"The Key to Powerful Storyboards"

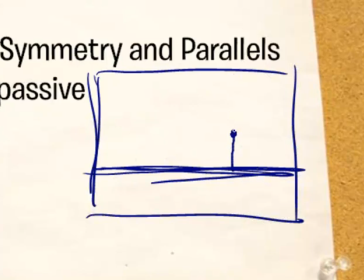2431s
So if you just wanted to draw a simple scene, with a tree, then that would be, very calm and passive. It's very straight up and down. The lines are, very like a lot of parallel lines, things like that.
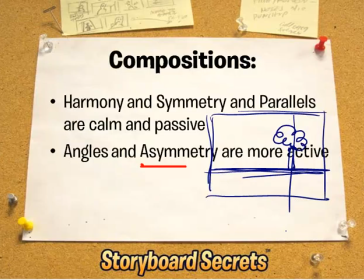2447s
However, when you use angles and asymmetry, they're much more active. So an example of that would be drawing with angles, like in that car chase we saw at the beginning.
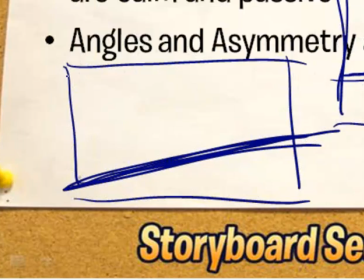2458s
You not only had angles and the tilt, but you had different shapes, like the overpass was coming down like this, and you had these big pylons, and you had cars moving in all kinds of directions.
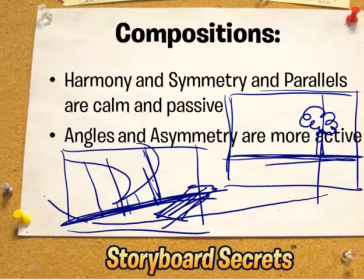2471s
And in this case, the director wanted to give you a feeling of chaos, and so that was a way, just through composition,
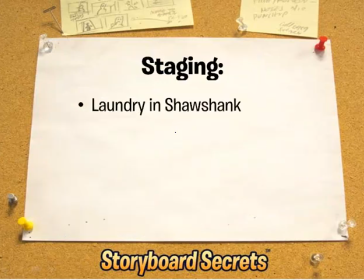2478s
of making us feel a different emotion. So here's some examples of good staging that can create an emotional feeling. There's a laundry scene in the Shawshank Redemption, in which one of the characters gets attacked, and I'll show you that in a moment. There's a scene staged in a movie called Morning Glory,
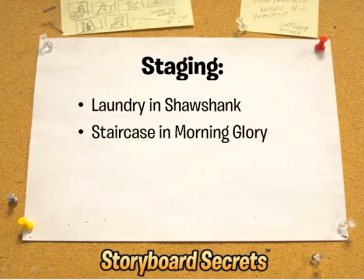2498s
where characters are kind of playfully arguing on a staircase, getting one-upsmanship on each other. And there's a great scene where staging is used to help emotion in the movie Leap Year.
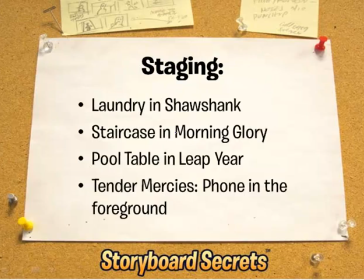2509s
In Tender Mercies, there's another one. Hopefully I'll get time to show. I'll just show it right now. There's a scene in which some characters are about to receive some bad news.
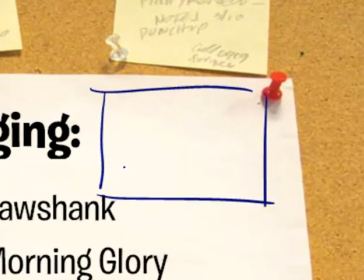2517s
So in that movie, the telephone is placed in the foreground of the shot
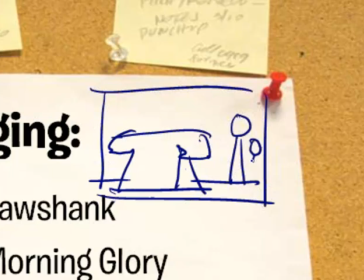2526s
while the other characters are talking to each other in the background, so that when the telephone rings, we feel it's like a looming monster in the foreground bringing us bad news.
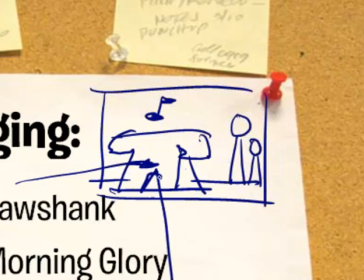2539s
So just that little bit of staging created an emotional tension throughout an otherwise ordinary scene.
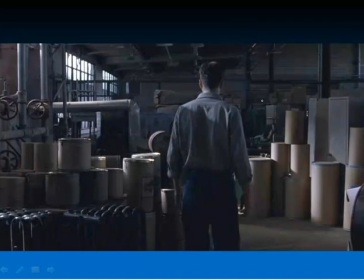2548s
So here's the scene in Shawshank Redemption where the staging actually helps you create an emotion. The character, Andy, has, get a better color here, Andy has gone into a laundry room at the prison he's working at, but we also know that he's at risk of being attacked in the prison.
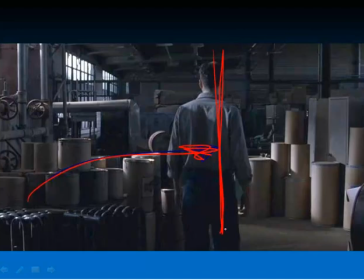2567s
And so in this scene, he's standing over here off to one side, his back is turned to us, so we feel this emptiness. Basically, we feel this entire area of the screen is empty, and over here it's empty too, and it almost feels like we're waiting for something to happen.
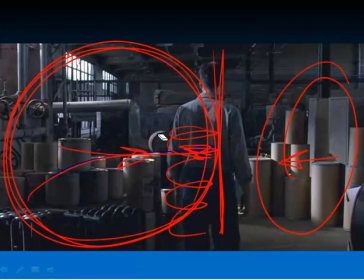2585s
And sure enough, in a few frames after this, Andy gets attacked by the other people in prison. They all come at him from different angles, and they grab him, and he turns around and he's like, whoa, he doesn't want to get attacked.
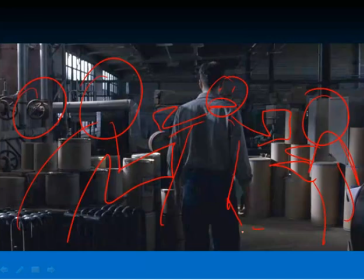2604s
But the staging of this scene set all that up for us emotionally.
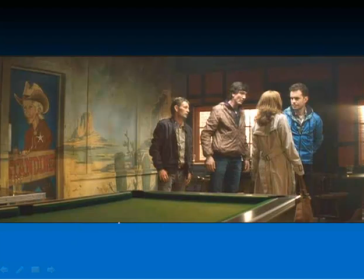2609s
This is another scene, this from the movie called Leap Year. And this is, a simple romantic comedy, but a very well-crafted romantic comedy.
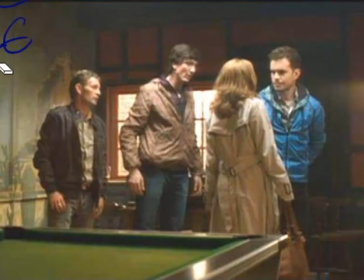2620s
And in this scene, these travelers, this woman is traveling in Ireland, and she'd gotten a fight with the guy that she was traveling with, and she decides that she wants to go and travel the rest of the way on her own. But as she goes into this bar, she gets confronted by these three kind of local guys, and they're acting kind of menacing to her.
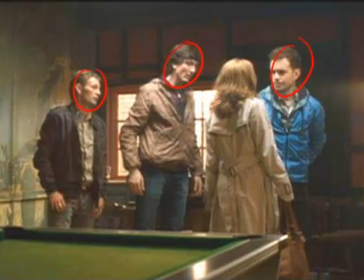2639s
And once again, just like that shot that we saw in Shawshank, we see her back, and we see this
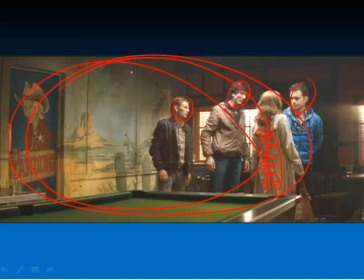2646s
gigantic area of, where nothing's happening, and we're waiting as an audience to see this vacuum, in a sense, get filled with story or with action. And what our real fear is, and what the feeling,
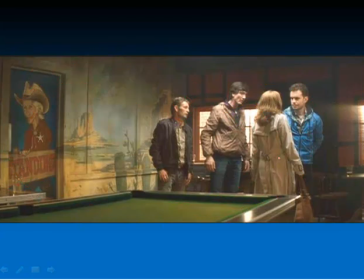2661s
the emotion that this filmmaker is trying to convey onto us, is that he wants us in our imagination.